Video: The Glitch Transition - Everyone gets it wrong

The glitch. There's so much that I could say about this, but I'm going to try to make it quick.
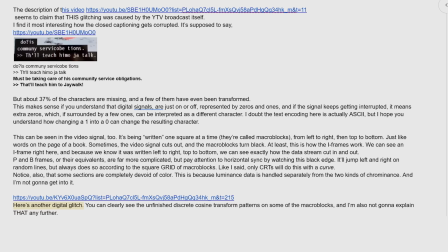And I failed. I wrote way too much stuff. I'm not gonna read all that. You can pause to read it if you really want to.
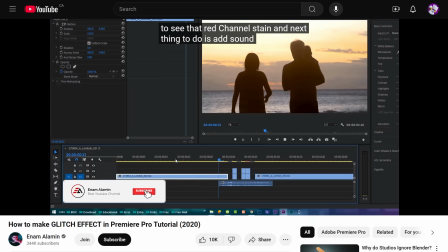To make a long story short, the biggest problem with most glitch effects and
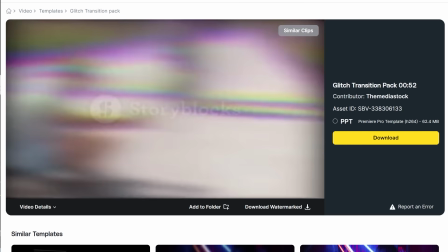transitions is that they were not designed using any sort of real reference.
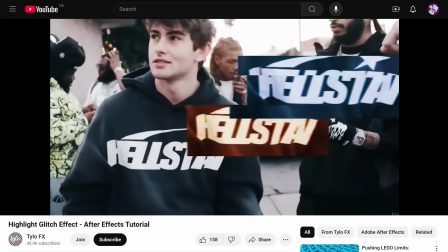Mostly, it seems that glitch effects are designed based on vague, unreliable memories of real glitches.
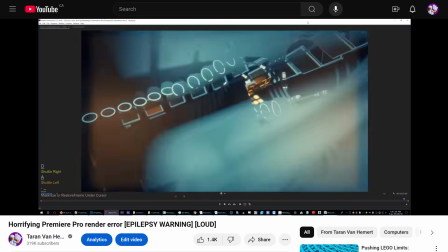So if you want to make or even use glitch effects or transitions, you should know a little bit about them first.
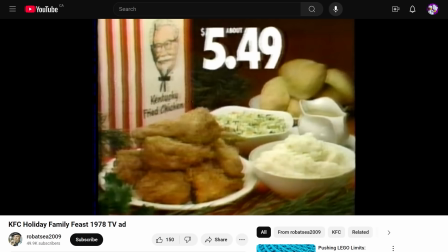Go watch and listen to some real references of analog glitches, digital video glitches, and computer glitches.
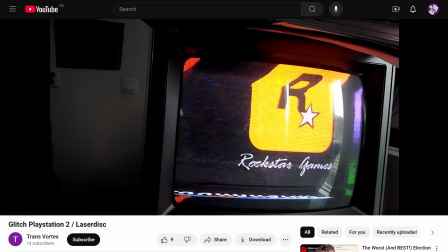They're all completely different. Analog video glitches tend to be curvy, while digital ones tend to be straight and jagged.
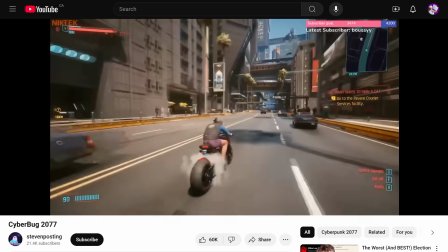Computer and video game glitches have endless variety.
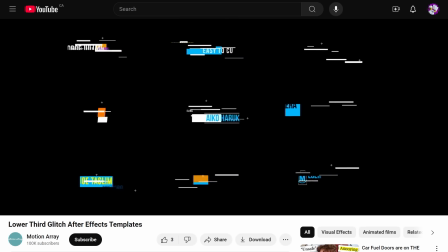So when you encounter a glitch animation for sale that looks like this,
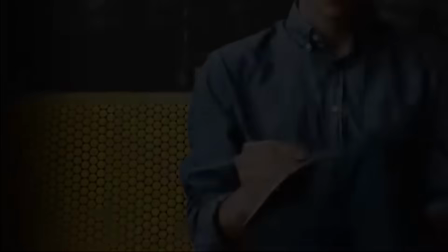with a bunch of random rectangles and plus signs everywhere, you'll know to not use it, because that's not what glitches look like.
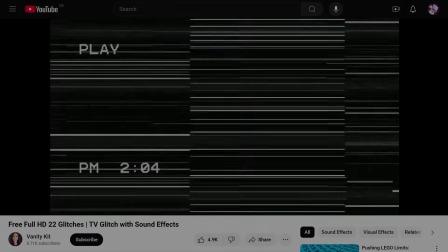Here's some fake glitchy VHS footage. It's not completely terrible, but the real thing is just so much better. I'm not saying your glitches have to be totally realistic. In fact, in many cases, they shouldn't be.
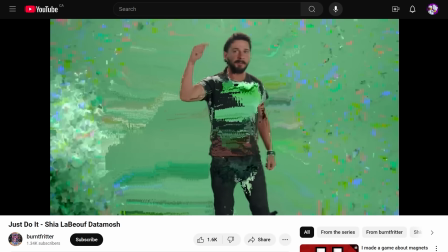If you were to use pure perfect data moshing as an effect or transition, people will just think it's a real video glitch. You have to use some artistic liberty. But you can only do that once you know what the real thing looks like.
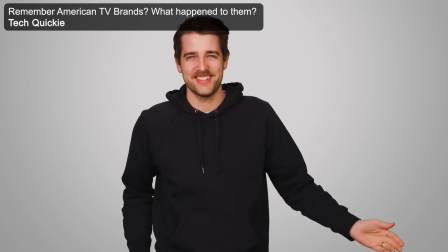So use reference. In this video, I used VHS glitches several times since we're talking about that era.
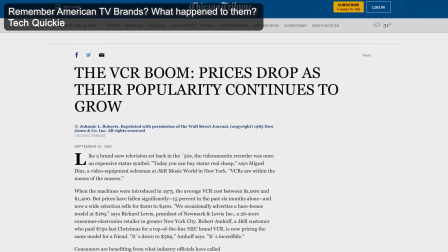But when we move to the digital era, I start to use digital video glitches.
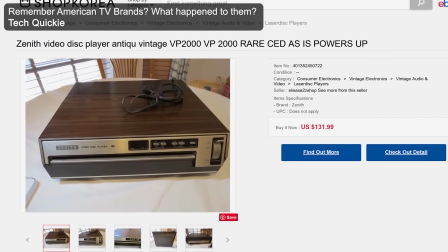But remember that there are far more kinds of glitches than just video glitches. As usual, you should only use the glitch in ways that are thematically appropriate.
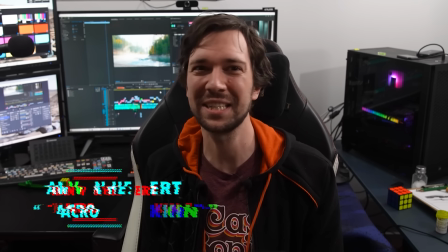And don't make stuff glitch for no reason. I hate it when I see a lower third graphic just glitching randomly while it sits there,
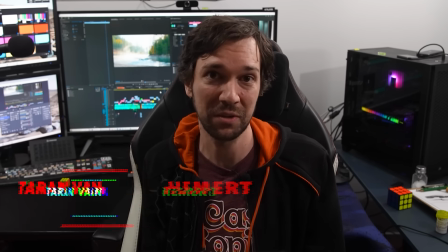constantly calling attention to itself long after I've already read it. If you must do this, keep it subtle.
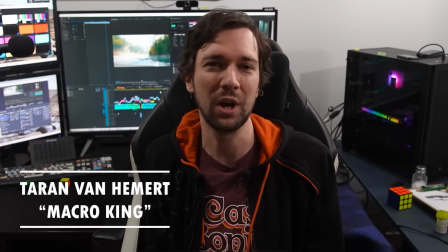Maybe just a slight continuous wobble or offset, or slightly varying opacity.
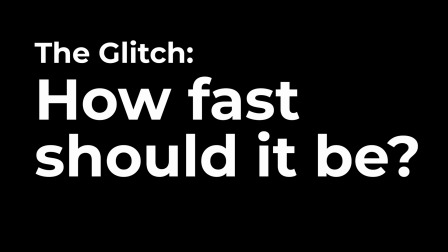Don't overdo it. How fast should it be? You generally want to keep your glitches short.
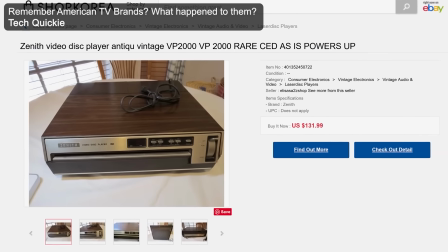Shorter than most transitions. I'll typically use maybe 6 frames at 30 FPS.
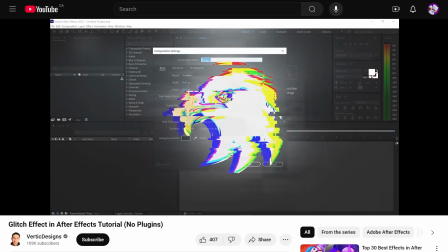Glitches can easily get way too overwhelming to look at, particularly if it's done full screen.
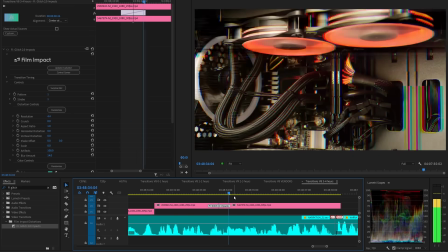So to reduce that, you should make it less crazy and or keep it short and or posterize time.
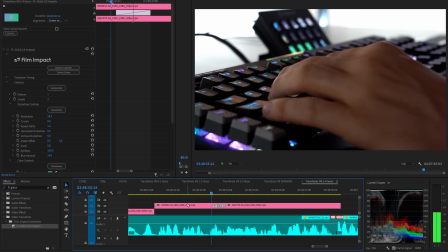Posterize time is an effect that reduces the frame rate. It just means that frames will repeat.
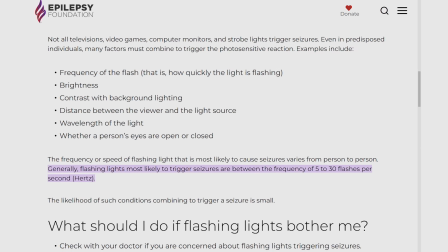Don't do any continuous flashing or strobing unless you want to cause epileptic seizures.
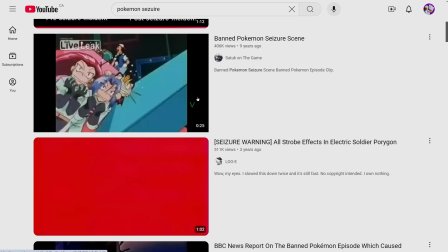If you can, go watch that seizure-inducing Pokemon clip to learn what not to do.
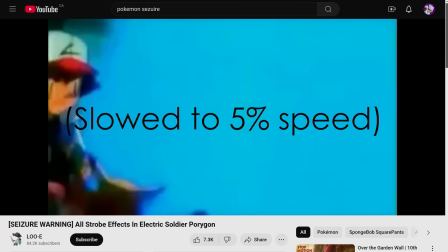I don't have epilepsy, but I still felt a little weird watching it.
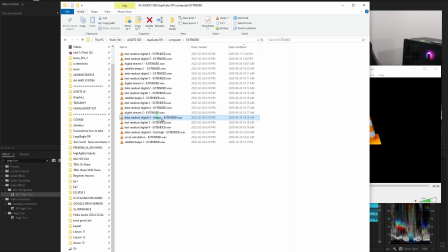As for the audio, I generally just use my usual beeps and boops, or sometimes I Did I get you? Sometimes I sample some real audio and repeat it, which is exactly what's happened to me before getting a B-SOD,
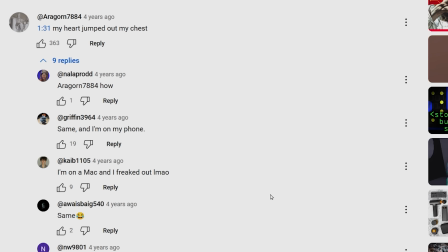so I did that in a Tech Quickie video and gave all these people proverbial heart attacks. Where to get it?
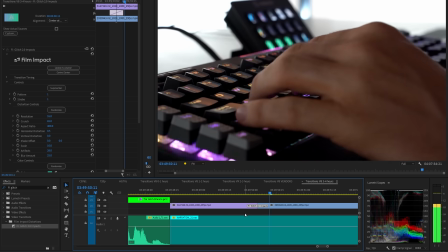Film Impact's glitch is pretty good.
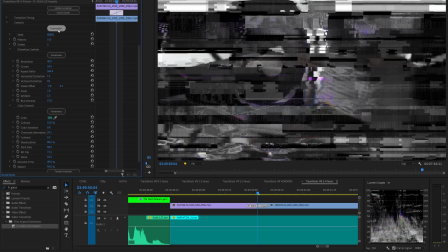This is one transition where you really can just hit the randomizer surprise me button a few times to get something decent.
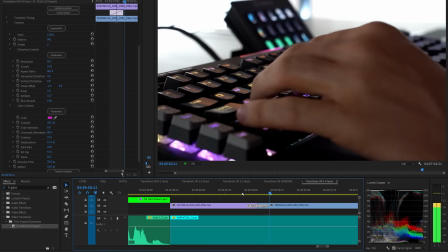Though I will still often set the strobe to 2 for longer glitch transitions.
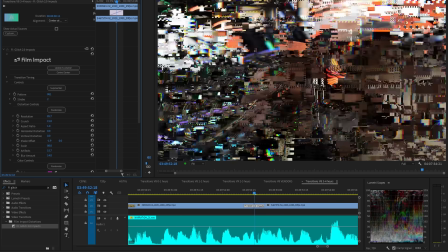That's the equivalent of posterized time. Once you have all your settings exactly where you want them, you can use the pattern parameter to get
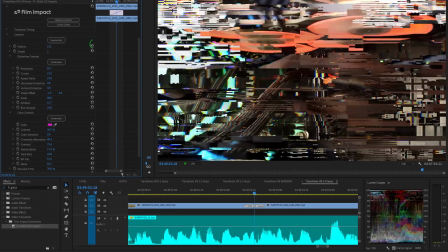variations of your glitch that follow all the same rules, while not being the exact same thing.
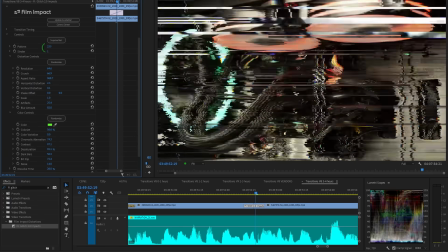It's a really nice feature to have.